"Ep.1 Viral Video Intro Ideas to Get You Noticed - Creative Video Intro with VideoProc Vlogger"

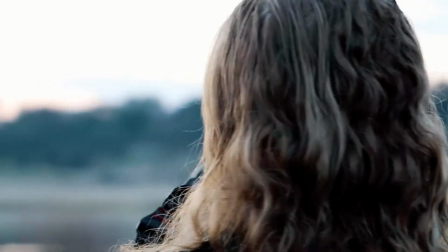(0:13)
Hello everyone, this is Carol. Today we will be showing you how to make a creative intro like this one.
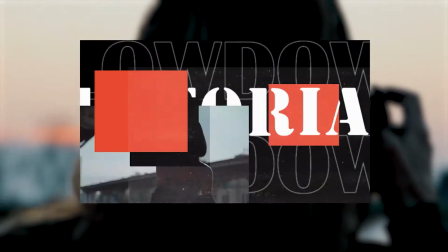(0:19)
Well, since it involves a lot of new editing tricks, we will divide this series into several episodes.
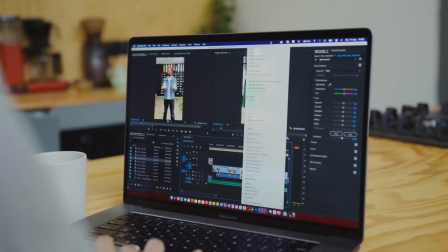(0:26)
And in this one, we will focus on the whole production idea of this intro, and some of the key elements used.
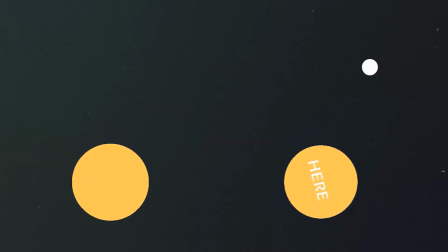(0:33)
If you are interested in this topic, just keep watching.
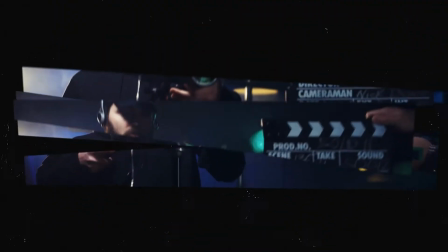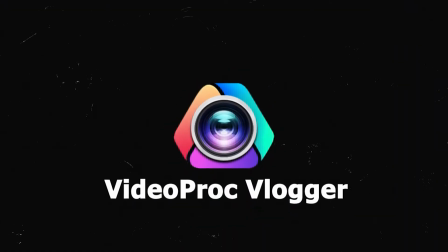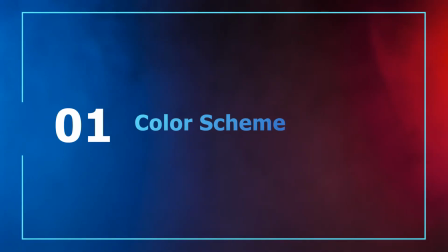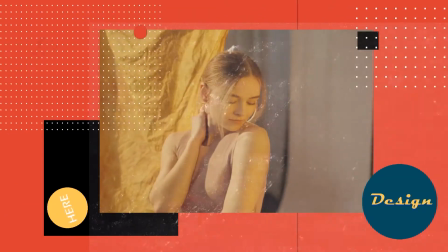(0:51)
If you wanna make this kind of colorful intro, one thing you need is to hammer out your color scheme in advance.
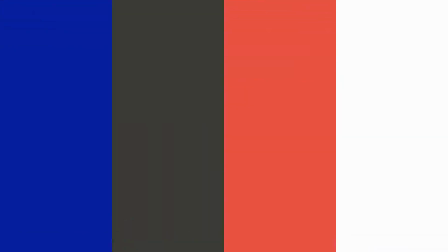(0:58)
If you have no clue on that,
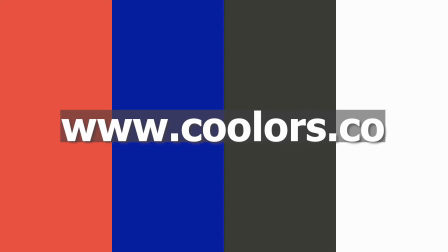(1:00)
you can go check out the website www.coolerstarcool to find some great color schemes for your video.
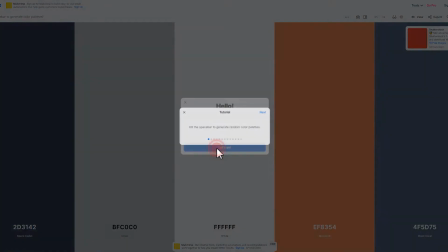(1:09)
Well, this is not sponsored at all, and I will put a link in the screen.
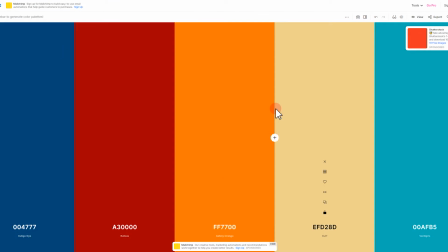(1:13)
The site will generate a variety of color schemes options for you to choose from.
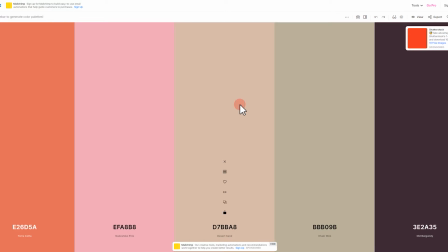(1:18)
And you can just select the one you like and save it.
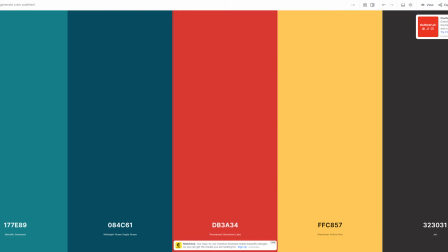(1:24)
Here I choose this set of color scheme, and also the white and gray colors.
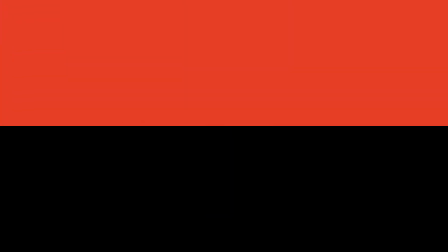(1:29)
And for here, I'd like to go with the red and black that have very strong contrast between light and dark as my main color.
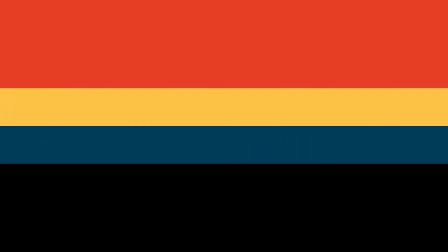(1:37)
Then choose yellow and blue as the secondary color, and the rest as the ornamental colors.
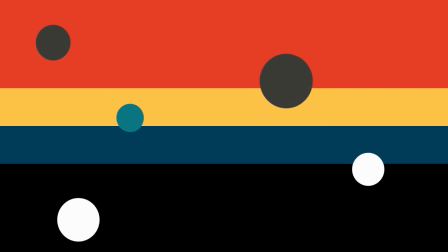(1:43)
But how exactly do we get the solid color of these colors we choose?
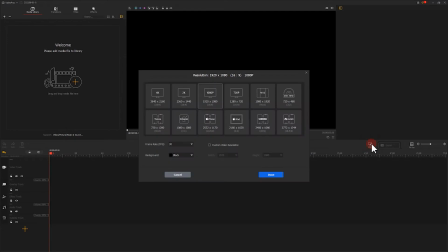(1:49)
We click here in the video sequence, and then change our background color by clicking here.
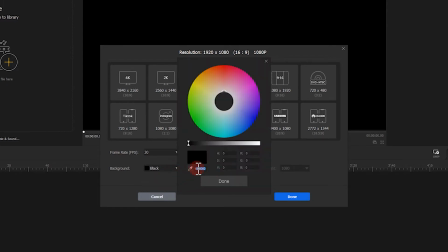(1:58)
Enter the color number we find in color code here. Click done.
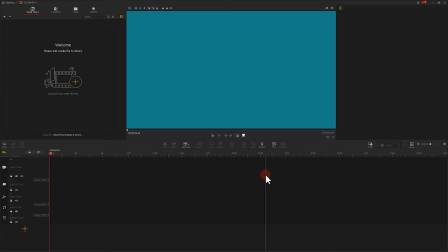(2:07)
You can see the background color has now changed. Next, we need to take a screenshot of the video. But since there is no footage yet in the timeline, we are not able to do the screenshot. So we click here to create a text, and delete all the characters.
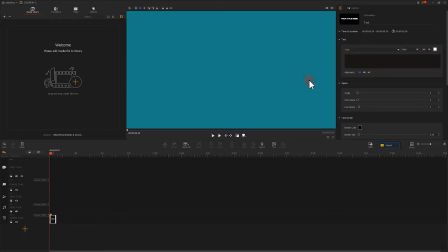(2:27)
Now click on screenshot to get a solid color.
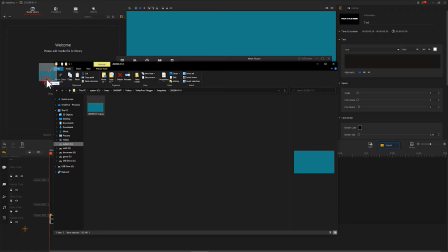(2:32)
The color blocks in the video are created by adjusting the solid colors.
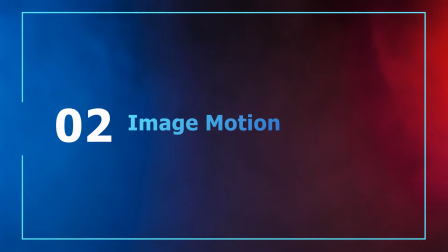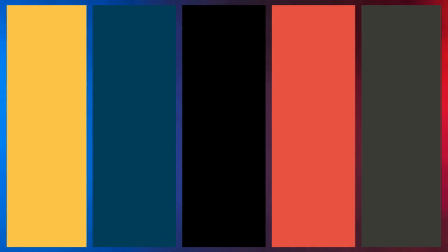(2:43)
After we are done with the color, we need to solve another problem, and that is how How to keep the audience's attention on the screen?
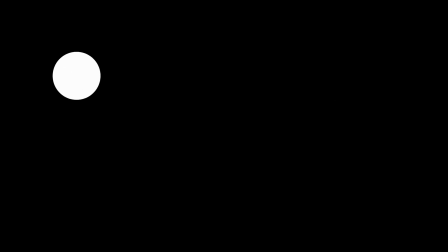(2:51)
One of the most important tricks is the movement and the change of the picture.
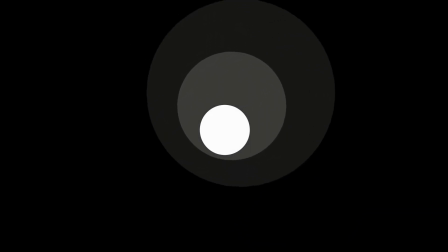(2:56)
Since people's attention is naturally focused on the center of the picture and on the objects that are clearly different from the surrounding things,
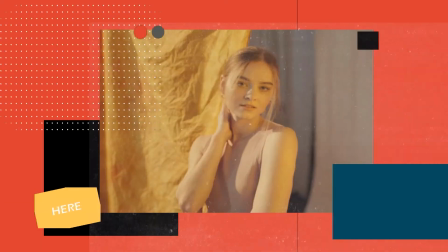(3:05)
when all the elements appear in the picture at once, the audience's attention will automatically be focused on the character
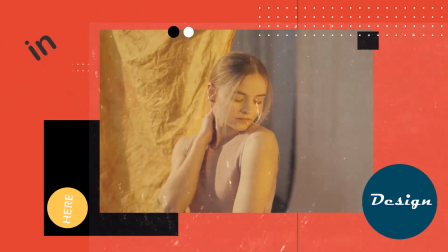(3:14)
while all the other elements are also moving to the beats of the music, which will also strengthen the visual orientation.
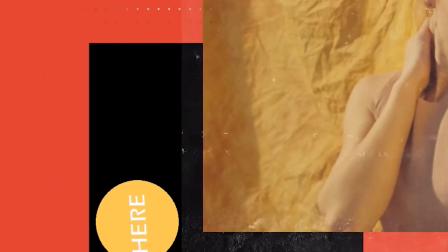(3:22)
Although the audience can clearly see every detail, it is because of these small changes that the whole picture gets to move.
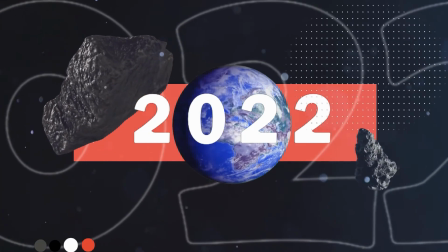(3:33)
Similarly, in the second screen, there is a visual focus in the image, and the changes around are to make the image look more dynamic, and the variation from 2D to 3D also adds an interest and variability to the image.
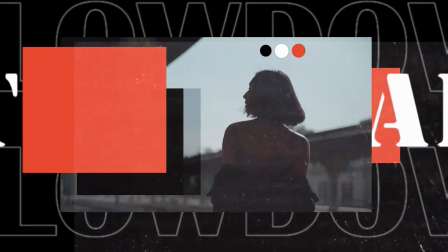(3:49)
In the third image, there is a clear separation of the motion and the static part,
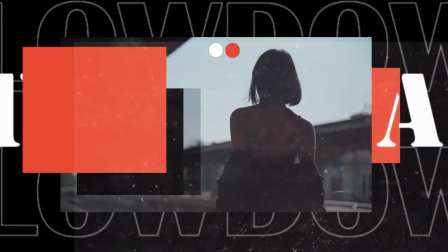(3:55)
and this can easily focus the viewer's eyes on the motion part in the image, and the movement of the text adds more dynamics to the picture.
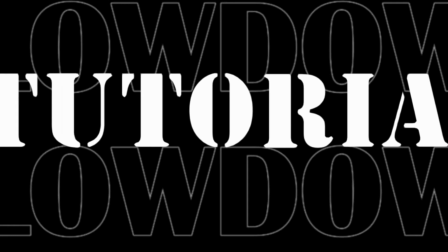(4:04)
Well, just get your image moving.
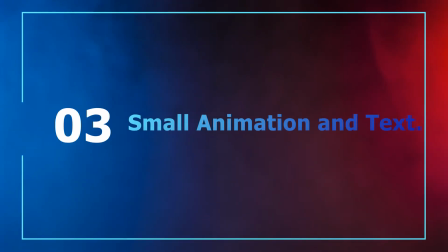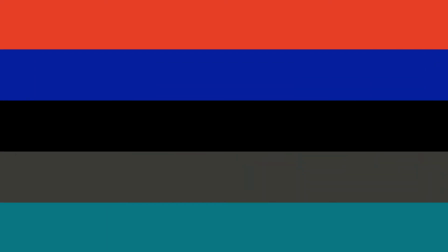(4:12)
In addition to the color scheme and image motion mentioned about,
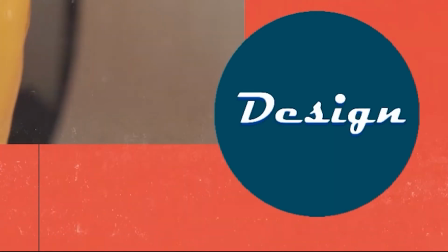(4:17)
here's another trick we can use and that is the small animation and text.